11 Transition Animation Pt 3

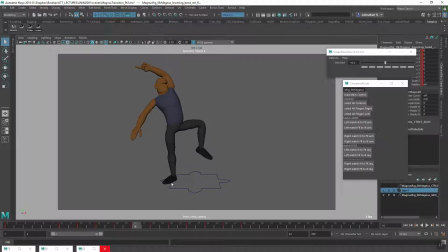8:12 Notice not all my breakdowns would be completely balanced, but most of them coming through here are balanced, right? Till we reach here, right? So I actually did quite a bit of breaking down here,
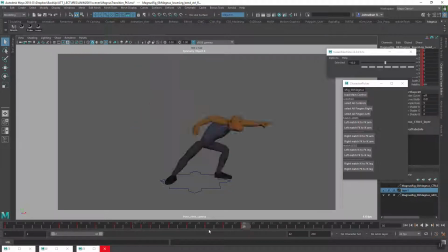8:34 right, for that overshoot and settle. So yeah, so we had, I believe, yeah, we already had that contact frame. Right, so between that contact frame and that final settle, right, I did add a overshoot pose first,
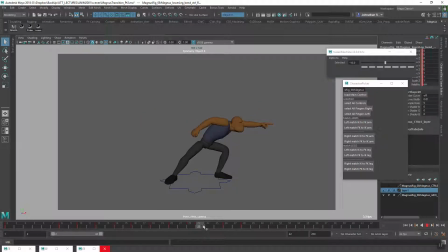8:50 which I believe was this one here, right? So this is the extreme overshoot. And then it comes and slows back in there.
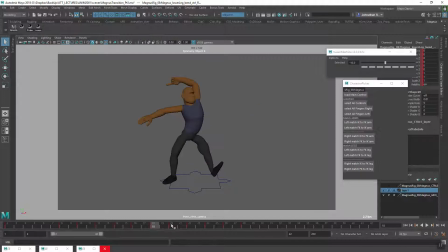9:08 Alright, and notice I delaying that arm, right? So notice when it comes through, the chest hits, right? The chest hits, this forearm is still dragging behind, right?
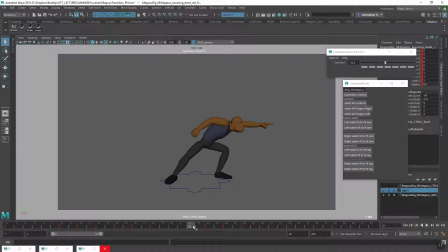9:26 Then the chest slows in, the forearm snaps into place and stretches. Then he starts coming back, and the forearm is coming back and easing back into place. Right, and then settles into the final position.
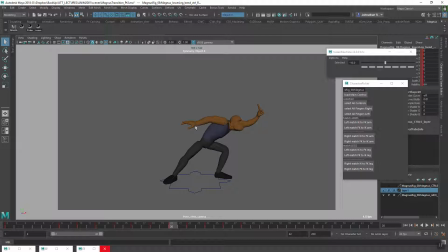9:43 And if you look at this, his right arm here, right, it's dragging behind, balling up, the fist coming through there, overlapping there, right? So after the chest hits, then this arm follows through, forearm follows through.
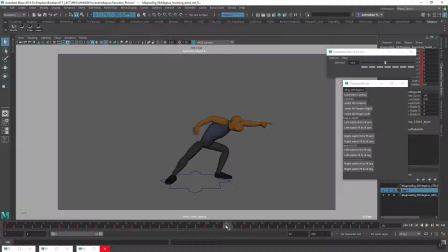10:04 But notice as that forearm is going through, right, this upper arm is coming back up towards its final position. Then the forearm comes back up and settles back in. Right, so we have a lot of lead and follow here, right?
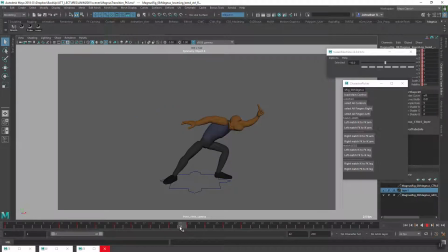10:22 Foot leads, then chest after, then arm, right? Then the other arm. And we have a little bit on the head as well, right?
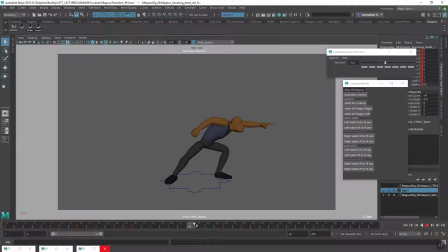10:34 If you notice, I have a slight rotation coming down. After the chest hits, the head comes down, down again, and then back up. Right, so all these things are helping to break up the add fluidity, right, to the animation.
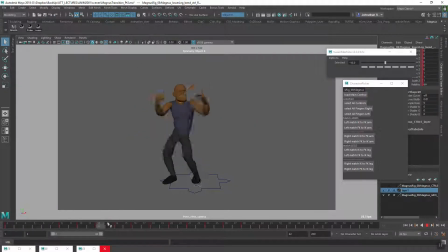10:56 I'm also keeping things in mind like arcs, right? So even from now, right, if you look at this hand here, that left hand, it's coming through, and I'm thinking about, how that arm is, arcing back and then coming through, right?
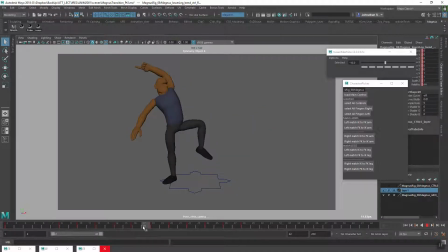11:15 So when things follow arcs in animation, it's a lot more pleasing to the eye, and it looks, a lot more fluid as well. Right? So these are kind of things that, you don't get with motion capture, right? And you can really design them, and,
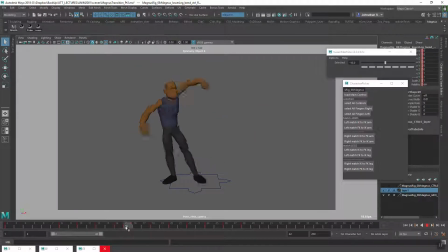11:34 it makes the animation a lot more appealing, even though a character might not be able to, move like this with this kind of flexibility, and the spine might not, drag and follow through, at that same speed or that same amount, right?
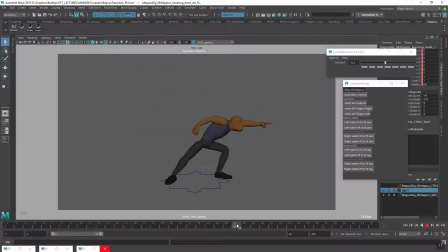11:51 It still feels right, and it's nice to watch, right? So keyframe animation definitely isn't going anywhere for a while, right? Because you can't get this kind of thing with motion capture. Right, so
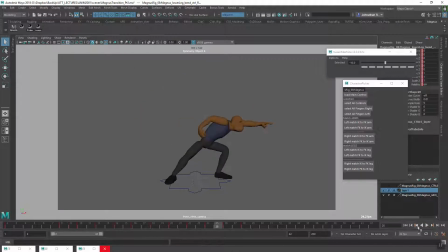I'm feeling like, I'm pretty happy with the timing here.